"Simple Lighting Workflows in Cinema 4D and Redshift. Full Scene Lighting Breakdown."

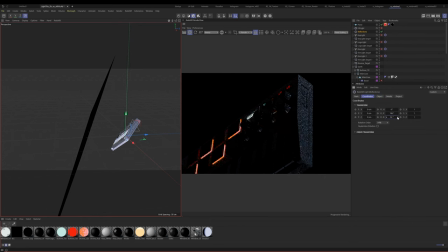20:48 If we see our coordinates, and I believe this was at 82, you see it's kind of hitting this pretty hard. So I'm just going to my project. I'm just going to exclude this main case and let's exclude side right. Right, so now you see that if I just turn this down to this, this is what it's doing.
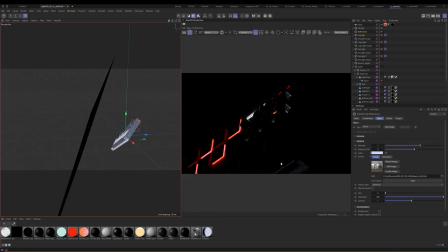21:08 It's just adding some nice reflections on these knobs kind of down here, but it's not hitting it over the head, right? That's kind of the thing. You don't want to be two in your face. You want it, it's all just a balance, and that's really what makes it challenging.
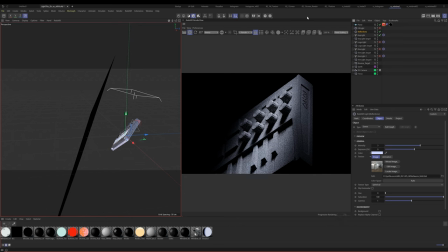21:23 And you'll see if we go to here, this is our lighting setup with gray. Again, you know, everything changes based on your textures and your colors, just everything's different. So let's go ahead and start adding all the pieces back in. Let's add our fill light. You see what our fill light is doing there.
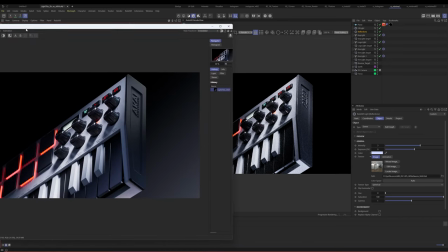21:41 So we're starting to get pretty close back to where we were. It's getting there. I mean, it's not going to be exactly the same, but you know, we're going to get as close as we can.
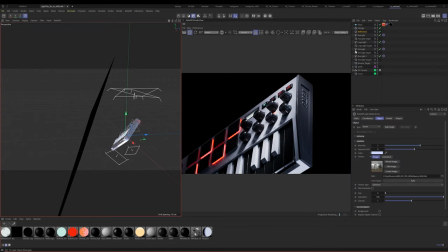21:50 Cool. All right. I'm trying to think what comes next. So next, we're pretty close, but the only thing that I'm seeing here that's quite different is these keys are pretty black.
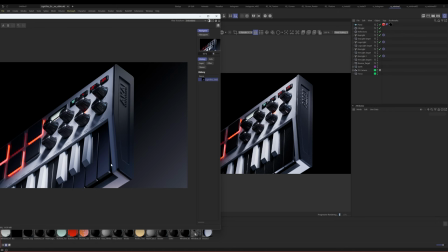22:00 And right here, we kind of have this nice kind of blue that's happening, right? We have this nice blue that's happening on these keys.
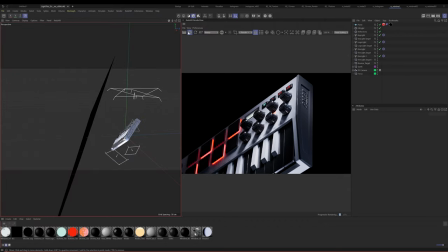22:06 So let's go ahead and let's create a bounce card. So what I did here, we're going to call this light blocker. And then let's duplicate this and let's call this bounce card. Bounce, bounce, bounce. All right, so for the bounce card, what I did is basically I just created a ramp.
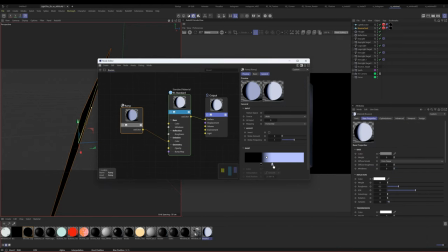22:25 It goes from dark to kind of the same tone that we have for our fill light.
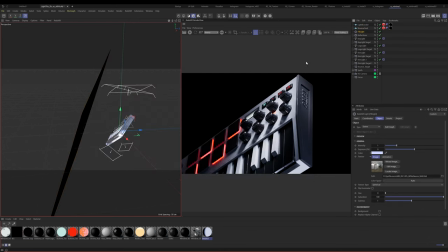22:31 You can see, I think it's the exact same color. And I'm just applying that to the bounce card, right? So let's just go ahead and replace this. And then primary visibility is off. Okay, so let's just turn this on and see what happens. I'm gonna turn off all the lights so you can see what happens here.
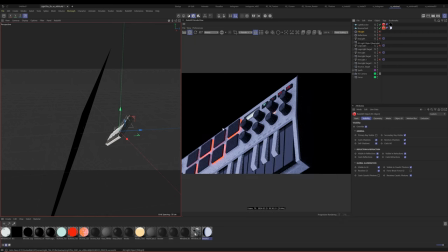22:50 All right, this one bounce card is producing all this light. All right, this is something I think a lot of people forget about, is that bounce cards are awesome and can do a lot of work for you if you're smart about it.
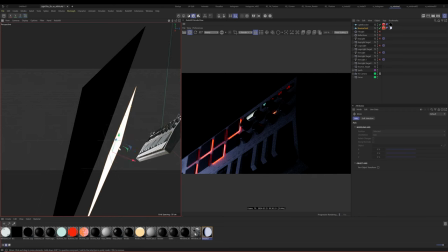23:03 I mean, one bounce card can produce a lot of light. But for this, I just want to use this for reflections.
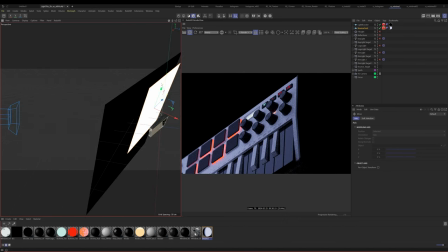23:12 That's all I'm interested in. I'm just interested in using this for the reflections. So that's what we're going to do.
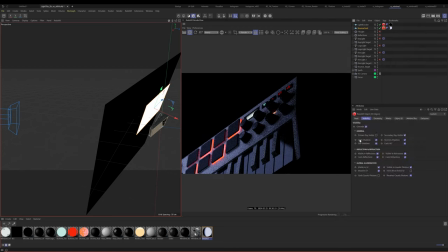23:18 So let's go up to our tag here and let's just turn off visible to GI. And now that's just going to enable us to just have the reflections for this, right? It's just going to create reflections. And that's really, because we've spent so much time on the lighting, that's really all I want to use this for.
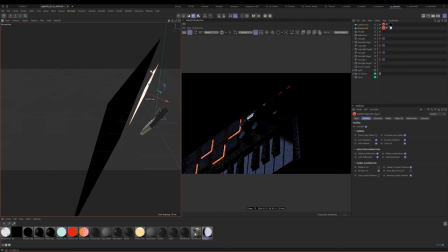23:36 All right, so let's come over here, and this is where it just becomes kind of a push and pull, see what works well.
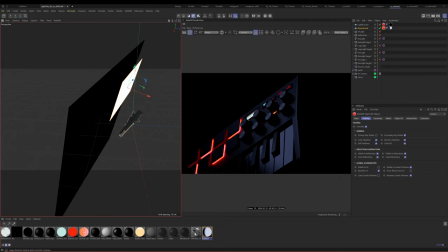23:44 I think that's pretty good. We'll say that's good for now. So now you see this piece right here is kind of mimicking this. It's not going to be exact, but we're doing our best. All right, let's turn every piece on. So let's go ahead and turn our fill light on. Reflections. Key light.
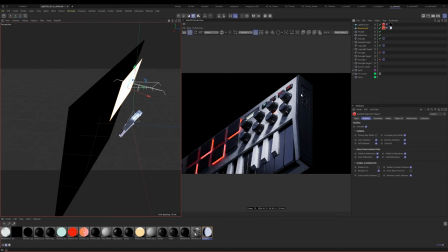24:04 Okay. Key light's the most important, always. Our logo light, which is going to carve this out just a bit, so you say, hey, I recognize that. Rim light is going to be down here, give it just a little bit of detail, a little bit of highlights.
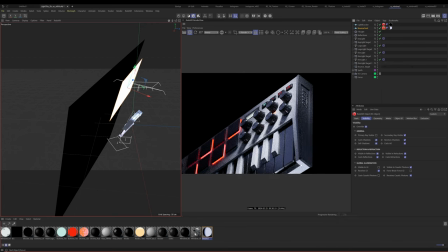24:18 And then an additional rim light that's also just going to kind of add some fill and some interest down here on the keys.
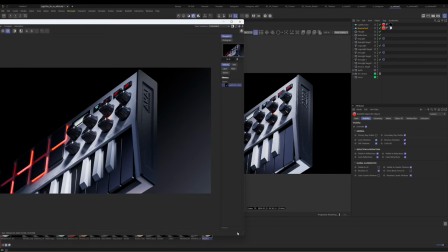24:25 Now, is it exact? No. Is it close? Yes. And this is the basic setup of what I did to create this.
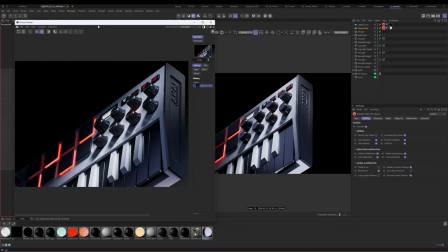24:33 Now, one thing that I also did that is not in here is pretty simple.
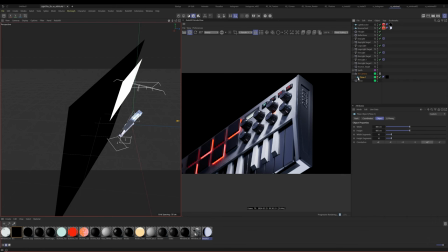24:39 I just have, if you ever want to create like a gradient background, you do a thousand different ways, but sometimes it's nice just to like parent it underneath the camera. And that way, wherever your camera moves, it'll move with it, right?